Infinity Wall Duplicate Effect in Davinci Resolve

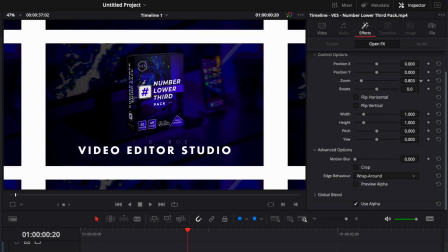Hi everybody, Jeremy here from Video.Studio, and today I'm gonna show you how to create that infinity duplicated wall in DaVinci Resolve.
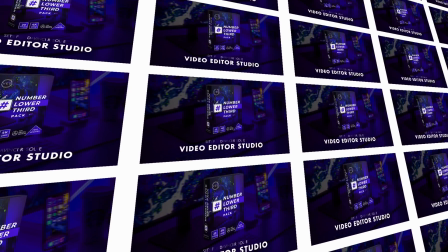So let's check it out.
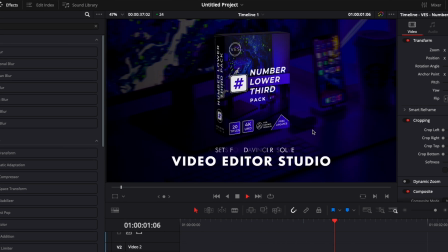All right, so in DaVinci Resolve, on the edit page, and here I have a video clip of the trailer of one of our pack, and I would like to use that video to create that infinity wall effect that I just showed you.
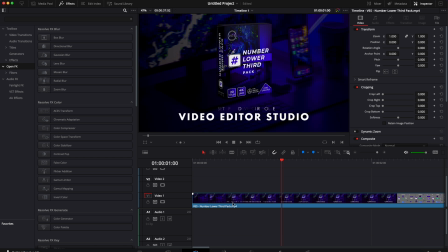It's gonna be very simple and easy. We're gonna do everything from the edit page. So first off, make sure you got the clip that you want to use here in your timeline.
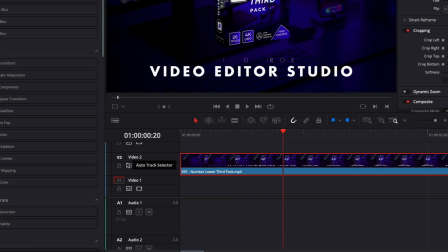Now I'm just gonna bring that clip over to the track number 2. Now we're gonna go over to generator.
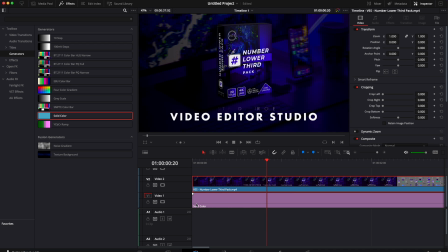Here I'm gonna bring a solid in my timeline on track 1. I'm gonna change the color of that solid to white.
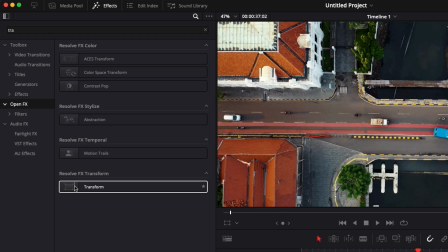Then we're gonna go over to open effects, then search for transform. We're gonna take the transform effect and drag it here on our clip.
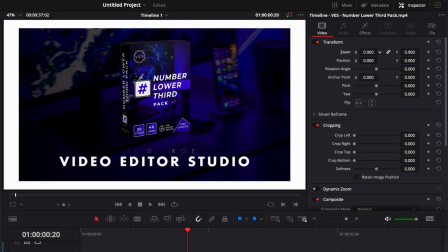Now let's select that clip here in our inspector. I'm gonna reduce the size of my clip a little bit to get some white edges all around the video clip. We're gonna go over to effect. I'm gonna scroll down, and here we're gonna switch from transparent to wrap around. And now that's when the magic happens.
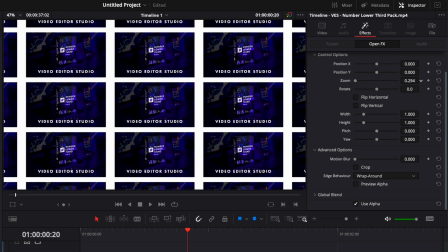As you can see now, if we go over to zoom and we reduce the zoom, we have automatically duplicated our video clip, and this is infinite.
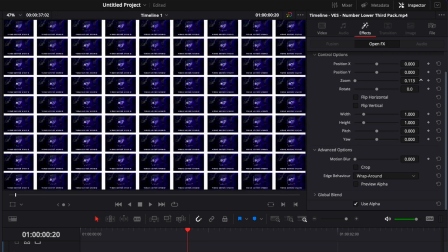So that's as much as we want, as you can see. Right now, we're gonna just bring it back to a reasonable number so it still look quite good like that.
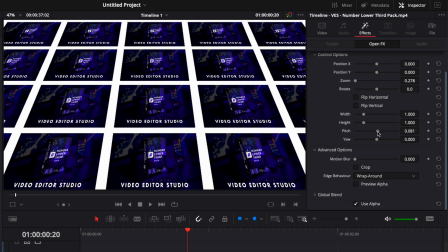Now I'm gonna make it a bit more interesting by adjusting here the pitch and the yaw to make it look a bit more 3D.
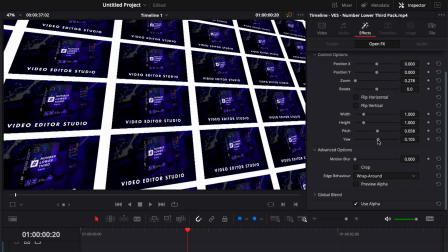So here I'm gonna play a bit with the pitch, a bit with the yaw like that.
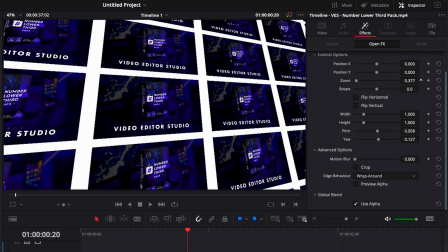And now I'm gonna push back a little bit the zoom so we can actually see and read what is in the video.
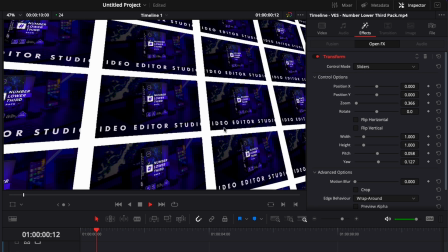So now, as you can see, if we play it, it looks good.
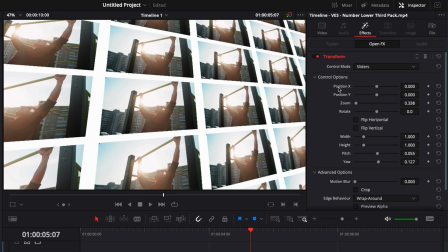Just we want to make it a bit more interesting by keyframing some elements: the position X, position Y, the zoom, the pitch, and the yaw. Play around with those parameters to create your own animation, but here is a quick example of what you can do.
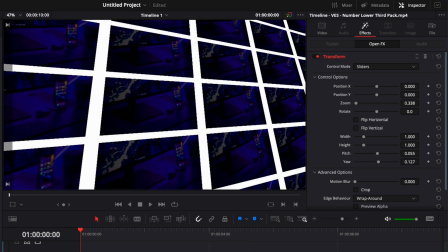I'm gonna go at the beginning of my clip. Here I'm gonna drop a keyframe on the position Y, a keyframe on the zoom, on the pitch, and on the yaw.
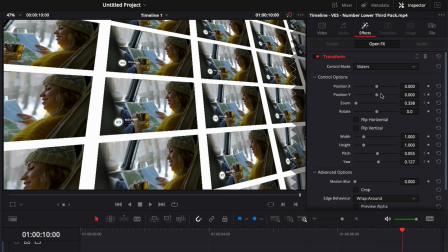Then we're gonna go at the end of our clip, and now we're just gonna increase the position Y. Gonna go down like this.
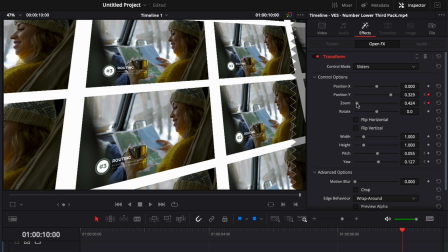We're gonna zoom a little bit into our composition. Now adjusting the pitch a little bit.
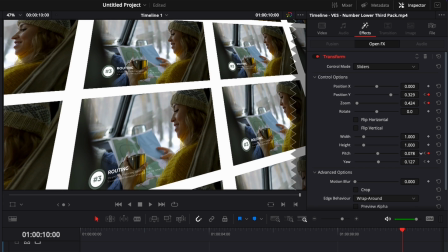You don't want to go too hard with that, because as you can see, it increasing the distortion as well. So it's like kind of a perspective, so just be mindful of it.
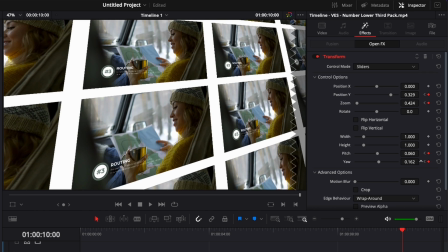And then the yaw, we're gonna increase it a little bit as well. Now let's play it.
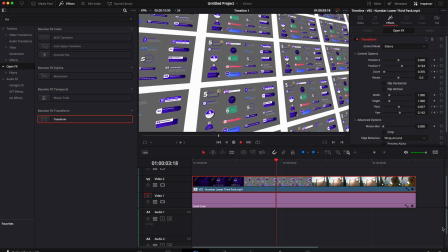As you can see, make a big difference on making the overall thing look a bit more dynamic, and I tied the whole thing together.
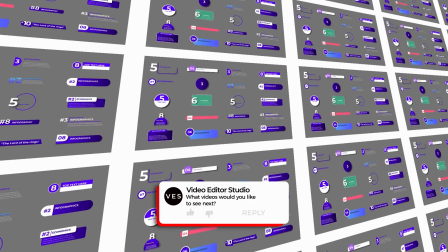I hope this video was helpful. Don't forget to like and subscribe. Let me know in the comment what kind of video you would like to see next, and see you in the next
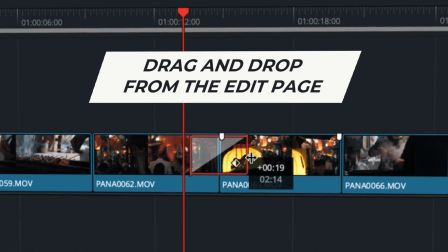one. Bye. Speed up your workflow and create better videos using the pack available on our website,
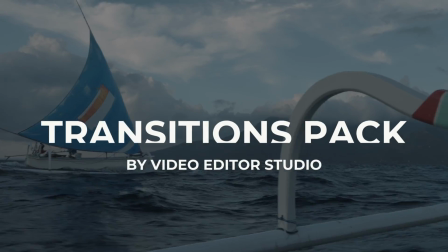including titles, transition, and templates, but only for DaVinci Resolve.
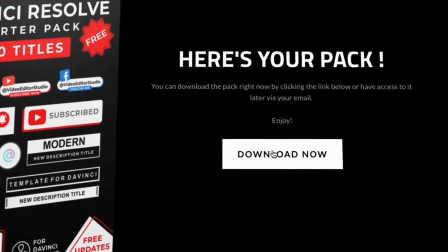Get started today by downloading our free starter pack containing a compilation of 20 titles curated from our library.
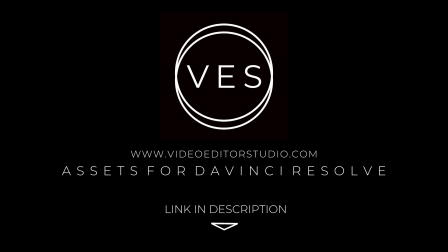Link in the description below or at video.studio.com.